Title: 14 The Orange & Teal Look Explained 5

What's up everyone? In this video I want to talk about one of the most popular color grades called the orange and teal look. Also referred to as the blockbuster look due to its popularity in Hollywood films,
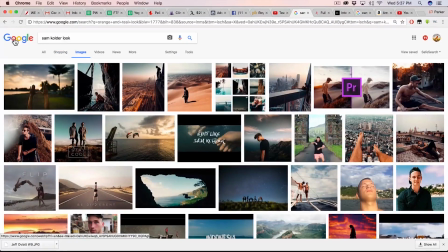(0:14)
and more recently I've seen on YouTube that this look is being called the Sam Colder look from the YouTuber Sam Colder, who often uses this grade in his travel videos. Now the reason this grade is so popular is because it creates contrast. Not contrast of exposure, but rather color contrast. Orange and teal are complementary colors, which means they are opposites, so they look good together and contrast one another.
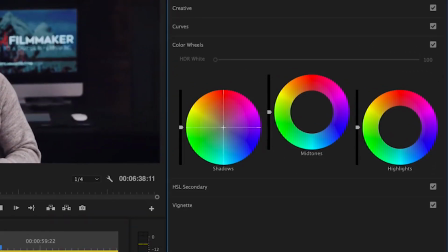(0:39)
This look is essentially achieved by pushing blues or teals into the shadows and oranges or yellows into the highlights.
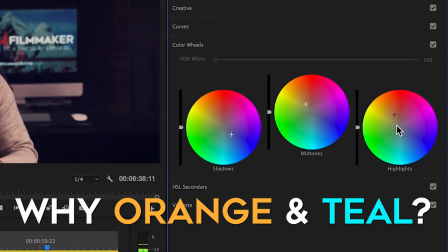(0:45)
But why the colors orange and teal? Couple reasons. Number one, skin tones sit somewhere in the orange spectrum of the color wheel,
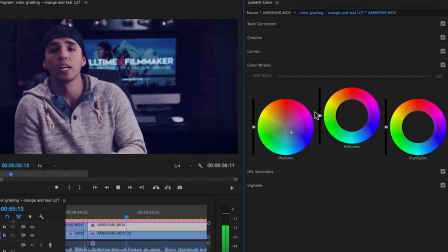(0:53)
so oftentimes colorists will push blues into the shadows to help skin tones stand out from the rest of the image, creating contrast and helping the audience better focus on the subject. This also helps create depth to your image, but instead of using a shallow depth of field or different exposures of light, you are using color contrast to separate your subject from the background.
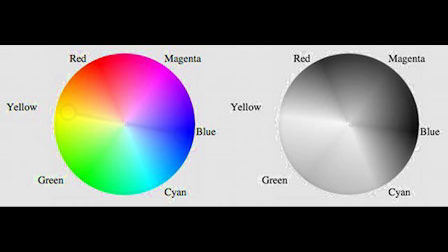(1:15)
The second reason is that not only are teal and orange opposites on the color wheel,
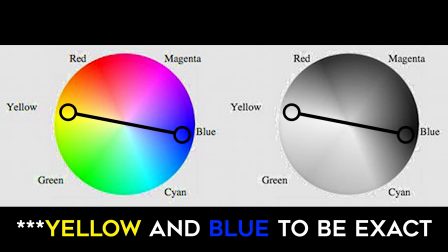(1:20)
but they have the highest contrast between their exposures out of all the other complementary color combinations. Another reason could be that the colors orange and teal replicate golden hour,
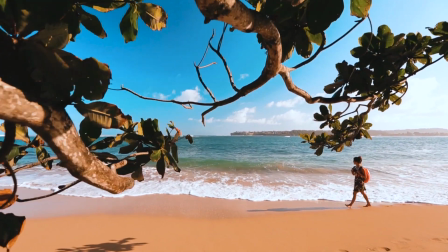(1:31)
which is the prettiest time of day, as the sun casts warm orange light against a blue sky.
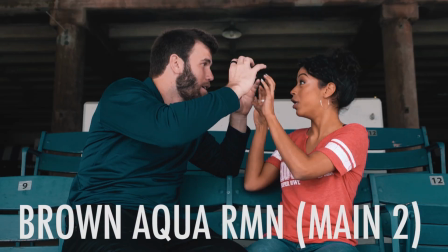(1:37)
Two of my favorites are the brown aqua RMN Main 2 and the teal and orange RMN HD. Now it's important to note that LUTs aren't a drag and drop and you're done type of thing.
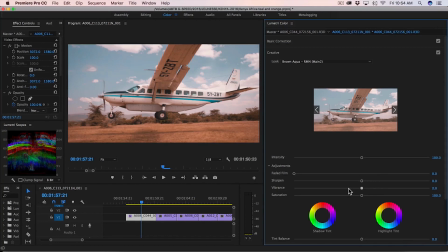(1:48)
They still require tweaking for each individual clip, since no two clips have the exact same exposure or color. So make sure to go through and fine-tune each clip. If you are planning on using LUTs, it's best to shoot in a flatter picture profile,
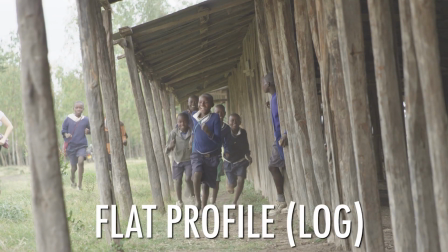(2:02)
because this will help you retain more dynamic range and overall detail, so that when you apply your LUT,
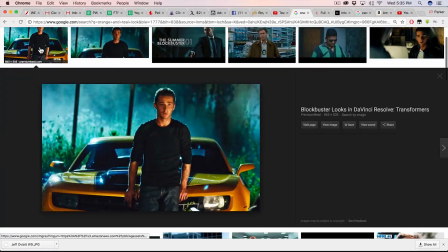(2:08)
you have more control over your image. So there you have it. That's the orange teal or blockbuster or Sam Colder look, whatever you want to call it.
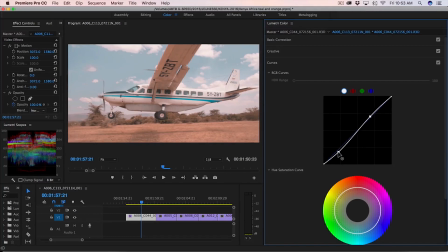(2:16)
Hopefully this gives you guys an easy way to achieve the look without spending a lot of time in post.
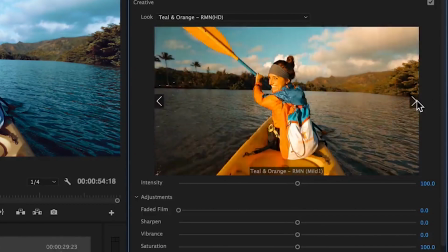(2:21)
Or there are hundreds of other free and paid LUTs out there that can give you hundreds of different variations of this look and other looks.
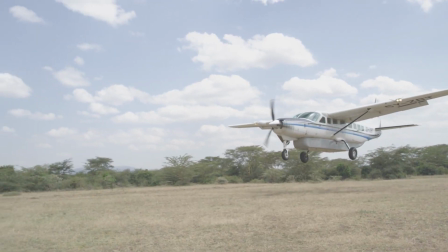(2:29)
It just comes down to deciding which looks and LUTs you think work best for the story you're trying to tell. But that's it for color grading using the orange and teal LUTs. Hope you enjoyed. If you have any further questions, please let me know.